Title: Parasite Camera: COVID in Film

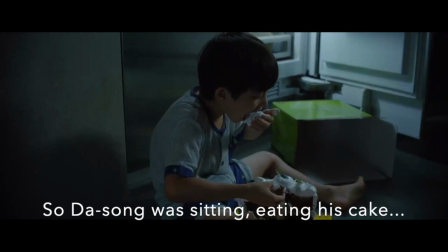[8:10] 그래서 요 앞에 앉아서 다송이가 케이크를 막 먹다가 And the slow-motion visual effects and exaggerated eating sound effects combine with the score to impose distance between the action and the audience.
The next shot, however, sucks the audience into Da-song's point of view, as the score is replaced by deafening silence. Then, the escalating sound of rainfall, as the head of Kunsei peeks out above the basement stairwell.
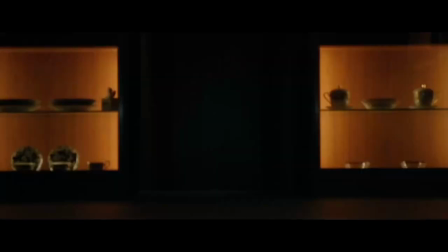Kunsei is nearly centered in the frame, and looks toward the camera / Da-song. Yeon-kyo's scream ends the immersion, and the score re-enters as the rain becomes quieter.
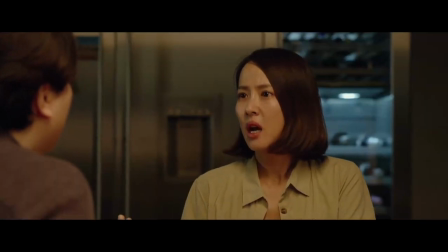[9:00] 소리에 막 내가 막 뛰어내려와 보니까 In this sequence, Kunsei's question returns.
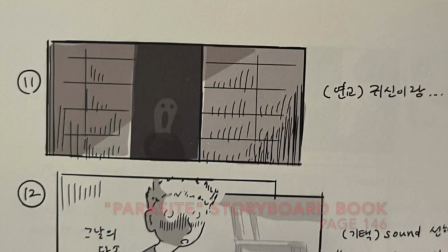[9:07] 뭘 그렇게 봐 민망하게 Why does Kunsei decide to stare at Da-song eating his cake, and what are his intentions?
The answer may be the same. Kunsei wants to better understand Da-song's perspective. Instead of permitting this to take place, though, Yeon-kyo re-enters the scene with her scream,
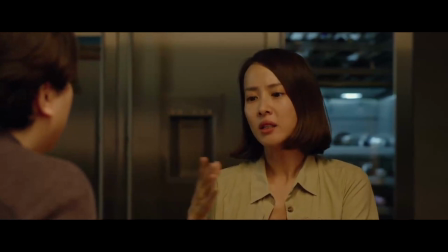[9:25]
which forms a J-cut as we return to the kitchen conversation and out of the ghost story. Also, due to Da-song's seizure, Kunsei is unable to communicate with or relate to Da-song, and his unwanted act of staring becomes potentially deadly. The remainder of this scene includes 3 segments, which we can look at from this perspective of dangerous watching. By extension, this means that the desire to understand someone else's point of view or to fully understand them is dangerous.
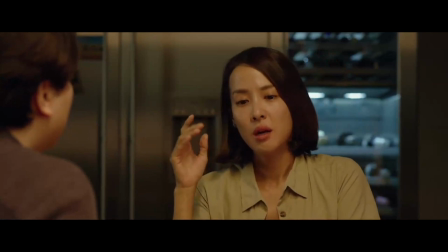[9:50]
In the first segment, the camera is beside Chung-suk as we listen to the rest of Yeon-kyo's story.
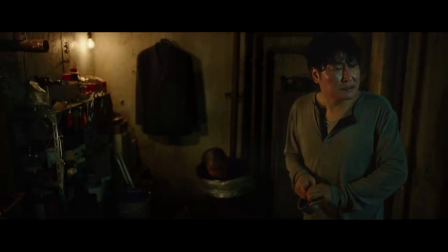[9:56]
The second cuts between the points of view of Kitek and Kunsei, as the men, and we, try to understand their situations.
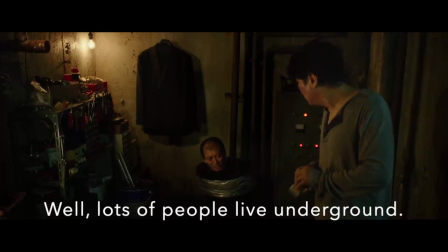[10:03]
One particularly interesting cut,
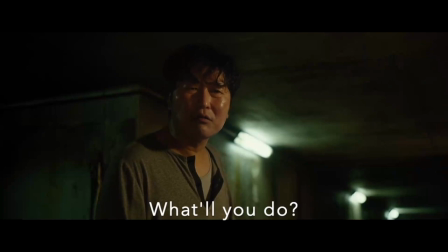[10:05]
where we see from Kunsei's perspective after he directly references people who live in semi-basements, has the camera seemingly confront Kitek. And for me, the third segment is the most interesting, as we first see the kitchen from the point of view of the basement stairwell.
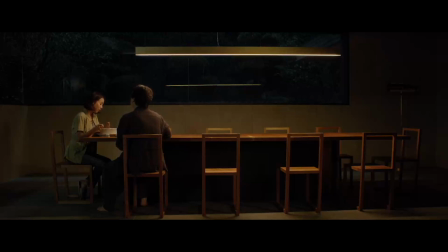[10:20]
In this indirect reference to the ghost, we see from Kunsei's previous perspective, as he seemingly embodies the black stairwell entrance and continues to haunt the kitchen. Also, we end the scene coming up the staircase instead of going down, suggesting actions to come.
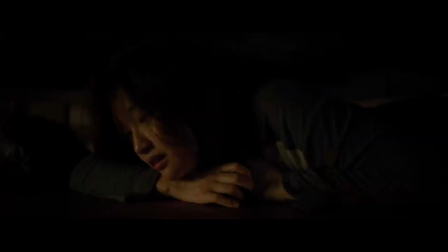[10:35]
A cut to Ki-jung places us back in her position of listening from afar,
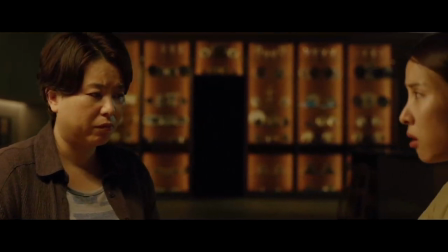[10:39]
and then we cut to a gliding shot similar to the one to open the scene, but much closer, still with the black stairwell in the left center of the frame.
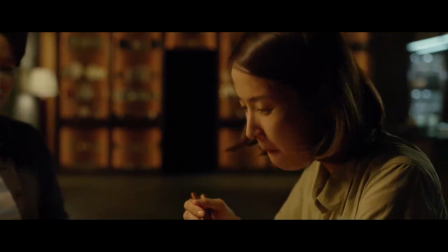[10:47]
As Yongkyo's face starts to cover the stairwell, the next track of the score enters, and we cut to an insert shot of the near-empty bowl from beside Yongkyo's head.
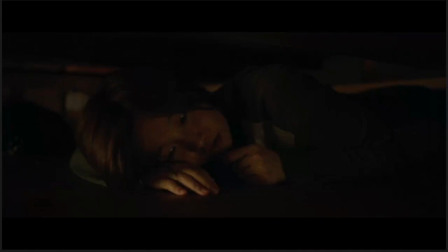[10:58]
So, if we assume that Ki-jung's previous glance downward allowed her to see into the bunker,
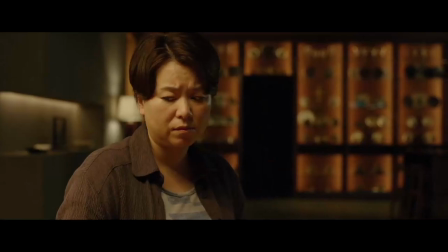[11:03]
these shots could take place from her point of view, as her gaze drifts through the kitchen and enviously,
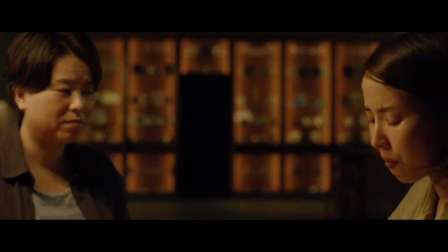[11:09]
with her mother, glares down at the empty bowl.
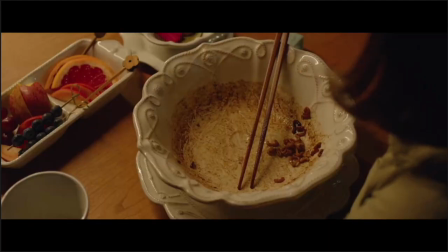[11:12]
This last shot, when connected back to Moon Kwang, suggests the death of the former housekeeper and the consumption of her body and mind by the Park family.
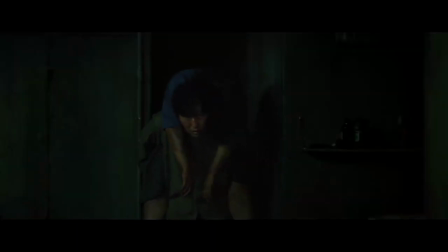[11:20]
Moon Kwang, indeed, does die due to her brain trauma, and the dirty work is ultimately carried out by Chung Suk. In this way, Bong's camera work throughout the scene and the kaleidoscope of perspectives which he allows us to access form a similarly complex web of violence where we, as the viewer, encounter difficulties in deciding who to blame for, in this example, Moon Kwang's murder. And the danger of staring, shown by Kunsei, is underscored by Bong as we try to understand the characters in the film.
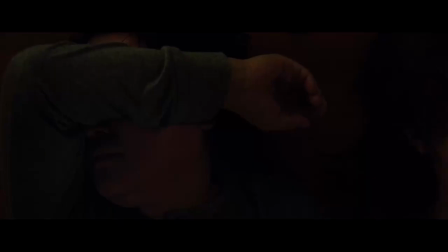[11:47]
Like so, and using Kitek's arm over his eyes as a visual metaphor, Parasite appears to tell us that not staring, or not watching the film, is one way for the viewer to detangle themselves from the movie's moral questions.
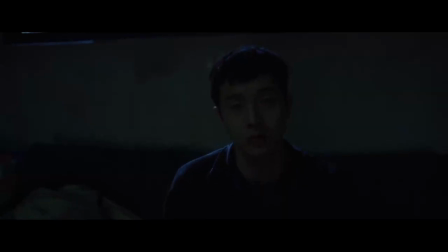[12:01]
Or we can enjoy the visual meal given to us by Bong, and face the emotional consequences of trying to get into his characters' heads. I chose to make my first video on Parasite, even though it was released several months before the start of COVID-19. Because it was a movie that really captivated me in late 2019 and early 2020.